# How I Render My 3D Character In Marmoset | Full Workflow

To continue the lighting process, you'll need to set up your camera angle, the final view you want to present your character from.
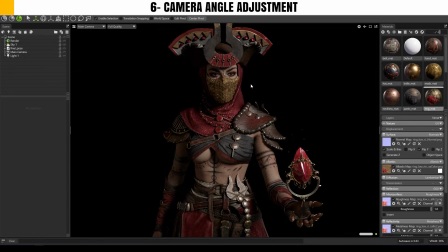[8:13]
It's better to adjust lighting based on the final camera angle. There is default camera already created in the scene, and I'll just use that for now.
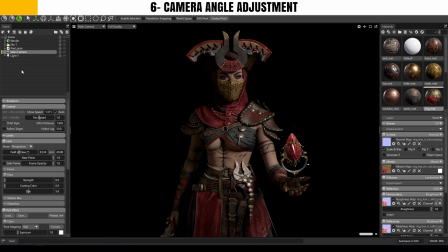[8:21]
The first thing I want to change is the lens. In portrait shots, it's common to use a lens like 55mm,
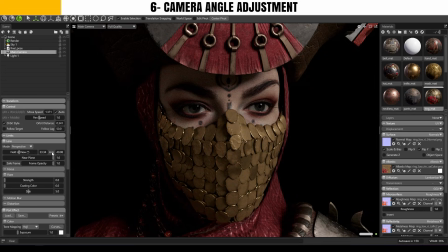[8:28]
85mm, or even higher, so the subject's face doesn't get stretched and looks more like it would in real life.
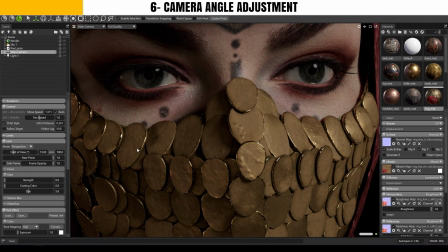[8:34]
For example, if you set the lens to 100, you will notice the head looks very flat and doesn't appear stretched at all.
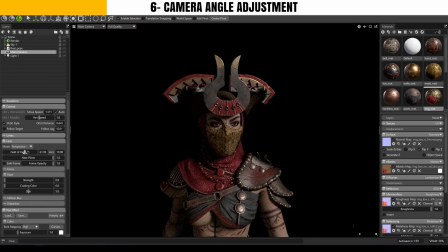[8:41]
On the other hand, if you use a lower facial length, the head will appear stretched, which is not good for close-up or focused shots.
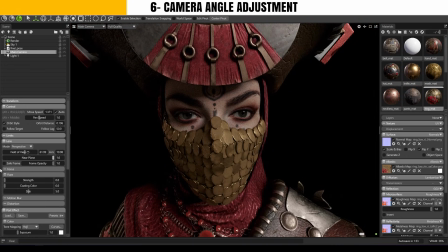[8:49]
This can literally make your character look dumb, so lens settings are very important.
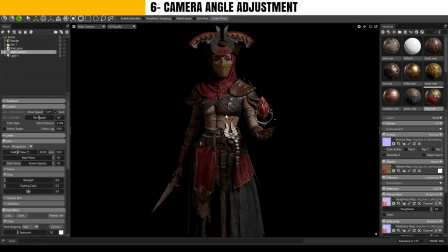[8:53]
I'm going to set it to 55mm because I want the character to have some depth and not appear completely flat. If my focus was only the face, I would probably bump it up to 100mm or something like that.
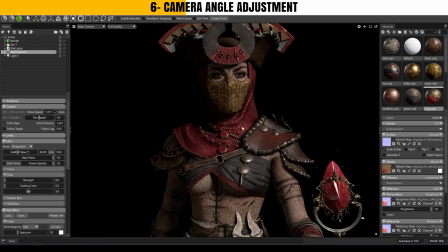[9:07]
The camera has more settings, but I will cover those later before we do the final render.
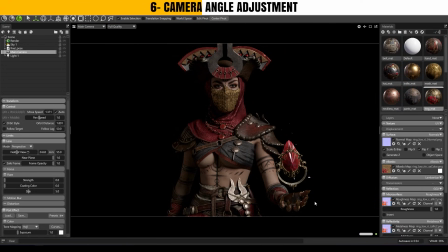[9:12]
If I enable safe frame, two white lines appear at the top and the bottom of the screen. This shows the visible area from the camera's point of view, and it depends on your render resolution settings. For example, my render is currently set to 4K landscape.
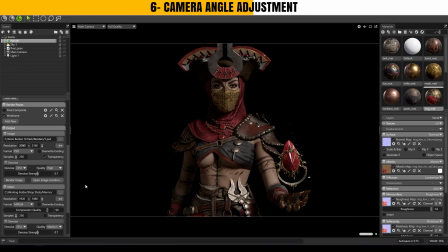[9:27]
If you want a square frame, just set the width and height to the same value, like 2000 by 2000.
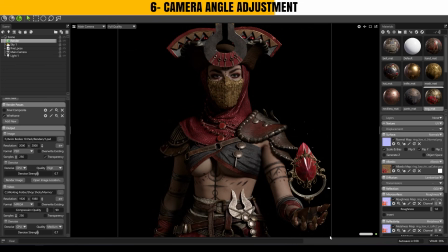[9:32]
frames. I personally prefer to render in a landscape format so that I can crop the frame exactly how I want in Photoshop afterward.
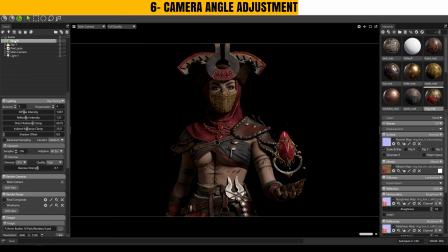[9:40]
And one thing I forget to mention, ray tracing is enabled by default on my system, but for you it might be turned off. Make sure to turn it on because it makes a huge difference in reflections and shadows.
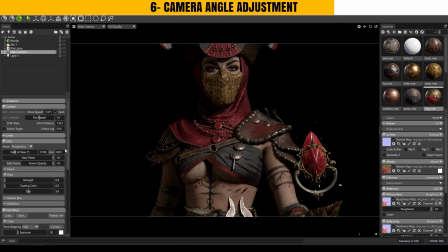[9:52]
I've now set the camera lens to 80mm because I want to test different results.
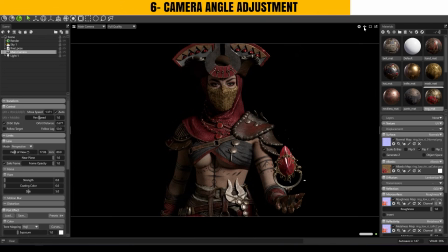[9:57]
Now that we have the main camera set, I click split vertical to divide the viewport into two.
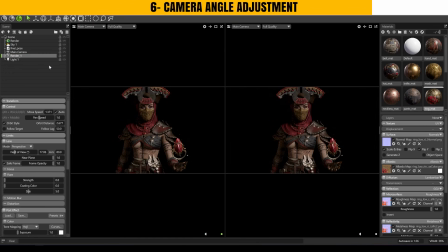[10:02]
Then I duplicate the main camera and name it render 1. You can set the left viewport to render 1 so you can always see your final composition.
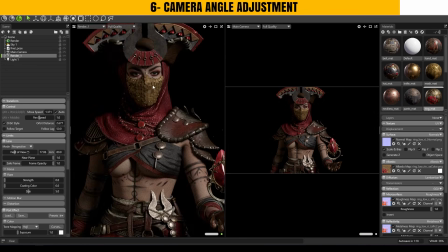[10:10]
And in the right viewport, you can use the default camera to move around the scene and adjust lighting or anything else without touching the main camera angle.
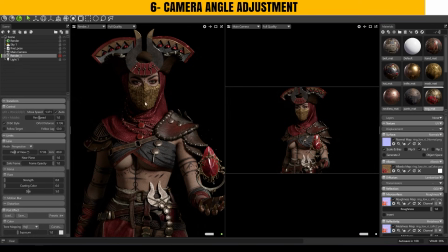[10:19]
Even you can click the lock icon to freeze all camera movements so nothing gets moved accidentally in the viewport. You can also turn off safe frame if you want a wider view while walking. Now that we have a rough idea of the final camera angle, I want to add a backlight to give the character more depth.
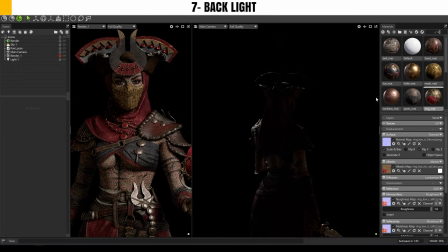[10:36]
I rotate the camera and move behind the character from the direction where I want the light to hit. The nice thing here is that the light is created from your current camera view, which is super helpful.
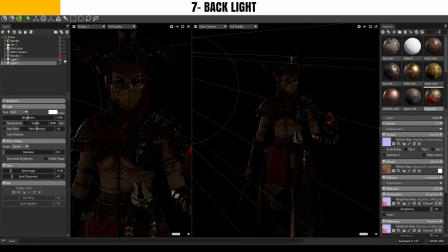[10:46]
To adjust each light more easily, you can turn off the other lights and focus on the one you're working on. I increase the intensity a bit and adjust the angle so it lights up the edge of the character.
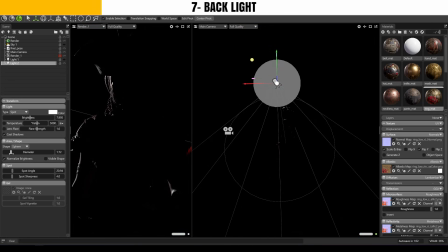[10:56]
I can also soften the shadows to make things more interesting.
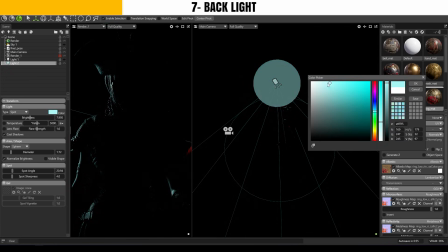[11:00]
I might tint the color slightly toward blue or any color you feel matches your character better.
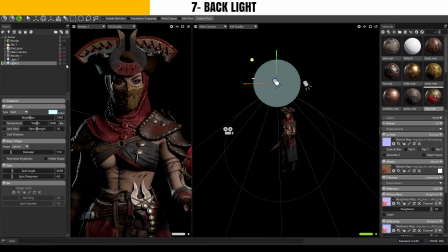[11:06]
The next light that can make your character even more appealing is the top light, which shines from above the character's head.
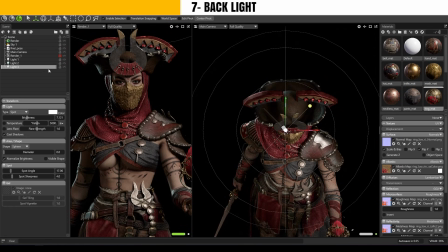[11:12]
Position the camera accordingly and then click to create a new light. Turn off the other lights again to focus just on this one.
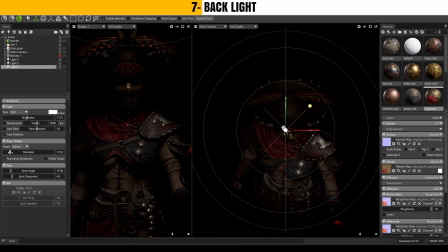[11:19]
Soften the shadows and increase the intensity of it. You will see the effect on the character, and the nice thing is it can create good reflections on the surface.
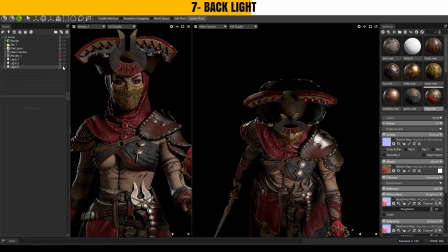[11:28]
Of course, this depends on your roughness map and your model's materials. At this point you can call it done and post the results. Compared to where we start, this looks much better with a clean standard lighting setup.
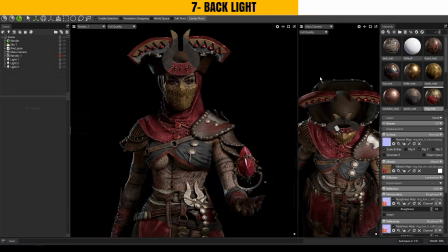[11:40]
You can easily see the details and the character has depth now. But let's push it even further.
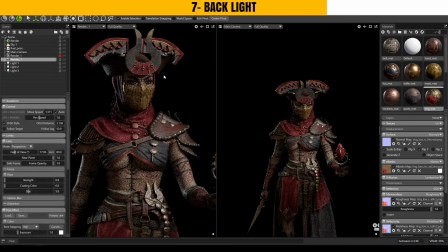[11:45]
You can even duplicate your render camera and change its angle. This is great if you want multiple shots from different angles. Important point, if you want to render back of your character, don't rotate the camera to back because your lighting was set up from the front.
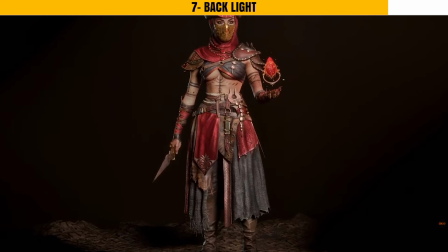[12:00]
Instead, rotate the character itself and use the same lighting setup to get the render from behind.
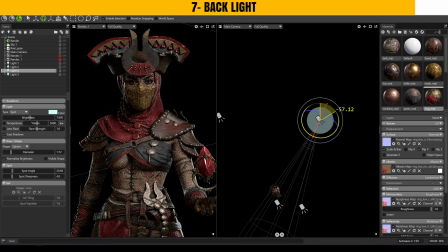[12:05]
Now I can duplicate the backlight and move it to the opposite side of the character to better define the silhouette and outer shapes. I might even change its color to something closer to red for a more dynamic look.